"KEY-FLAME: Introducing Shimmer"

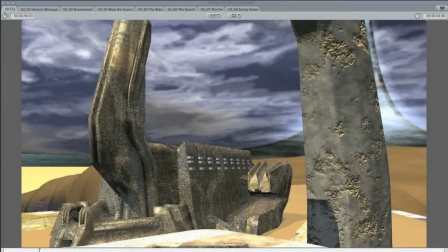Hi, I'm Oro with another Keyflame animation tutorial for Bryce. Now this one's for advanced users because it involves a fair degree of video editing black magic. However, the main focus of this tutorial is to acquaint you with a common Bryce material concern.
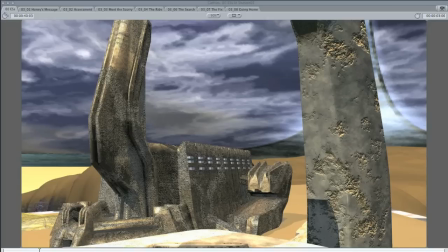Now, this concern doesn't have a name as such, but it's to do with ray tracing and ray scattering when Bryce renders its fractal based material. So I'm going to give it a formal name of Pixel Scintillation, or informally, Shimmer.
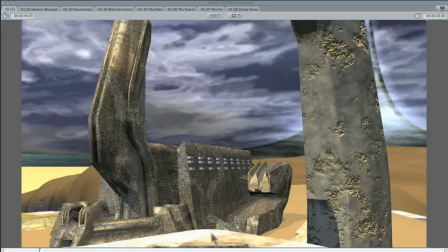So here's the task. We have a desert-like scene of a building, there's some kind of stone pylon in the foreground on the right, and what we want to do is set an establishing shot. a shot that tells people watching the video here's where the following action takes place you are here
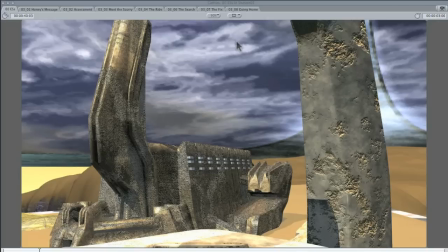and all we want to do is start the camera high and jib down or or lower the camera while looking at the building so just to give you some context take a look at the some areas of this building we really enjoyed making the texture for this one we're looking for a burnished worn surface
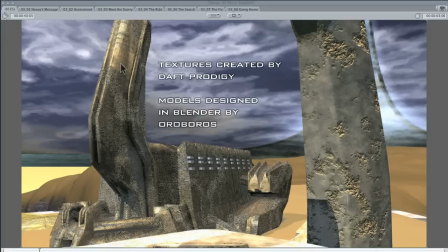it's slightly reflective giving that kind of plausible polished stone effect and just the way that we were working with the DTE there were these great burnished and eroded streaks that appear through the building particularly
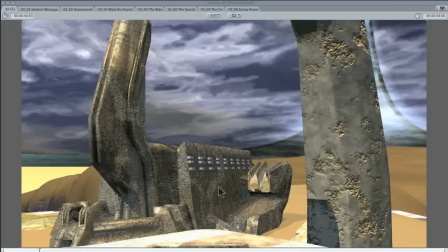I like this y-shaped streak through the side side of the building and there's a you know there's a little bit of bump going on there as as we have here in these deep crevices so there's a lot of really cool qualities to this texture just to give a little more context how about this we a little bit
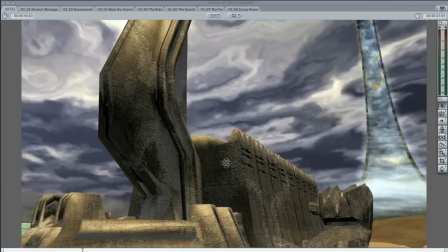closer here there's some cross hatching there's there's that Y thing going through there it looks very old looks weathered as you'd expect to find something in the desert so we've got a little animation set
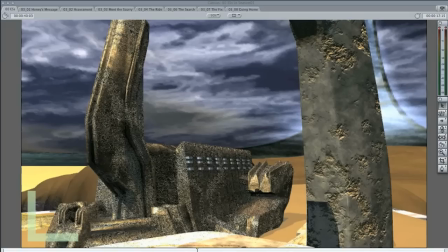up here we start high we end low and when we play through this animation it looks like this
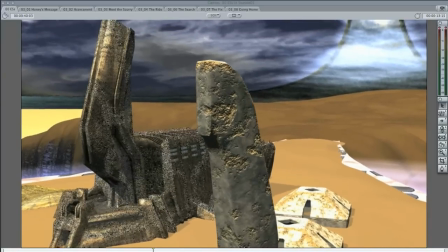wow look at that the building's been eaten alive by a whole lot of pixels you
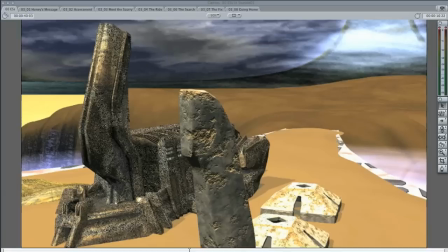can also see it's not just the building that seems to have come alive with ants there are some details
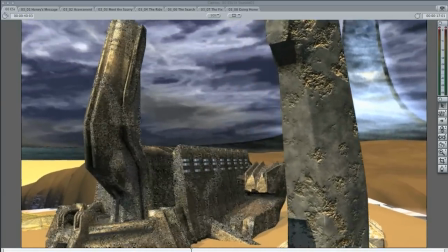here and the and the pylons and you can see shimmering away there.
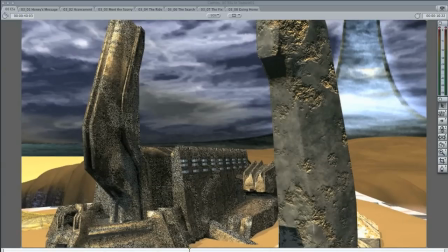So you gotta ask yourself what's causing this? Well the cause is Bryce's render engine. It's not a fault of it, it's just the way Bryce is built. Each frame is an independently rendered frame without context or reference to the frames before or after it.
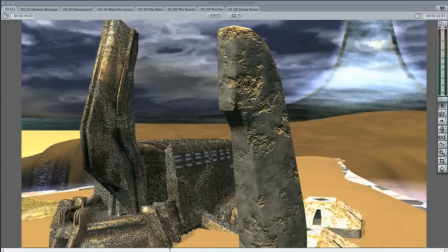Every pixel is fresh, new, and subject to effects like dithering or rounding, lighting, camera position, and environmental effects. What's more, shimmer is most noticeable in bump settings, so deep in the crevices here, or deep in those heavily eroded bits of the building.
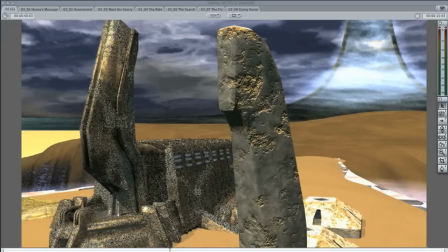So where your texture has to simulate depth or height, like sand erosion effects for instance, shimmer gets worse. picture textures don't normally display shimmer unless you have a bump map associated with the texture
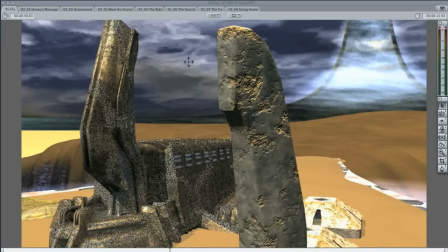so how do you get around it well the the simple answer is to turn your bump channel off set it to zero but of course you can lose a great deal of textural information that the scene needs
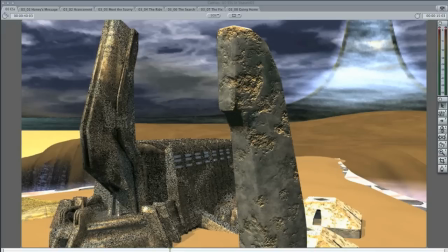but for an establishing shot of this nature is another way out and that's by rendering out separated
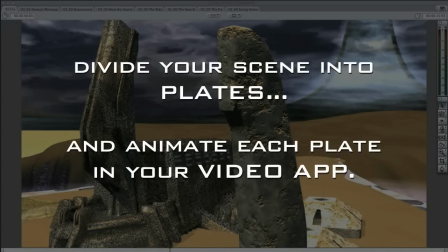plates and compositing them in a scene with your video editor.
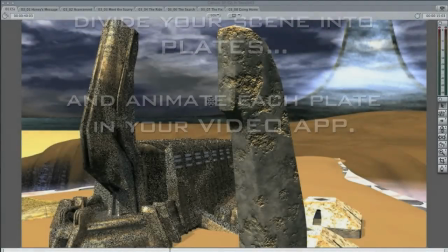Now here's where you need a video editing program and for you people who are hoping for a Bryce-only solution I can only give you this to think about.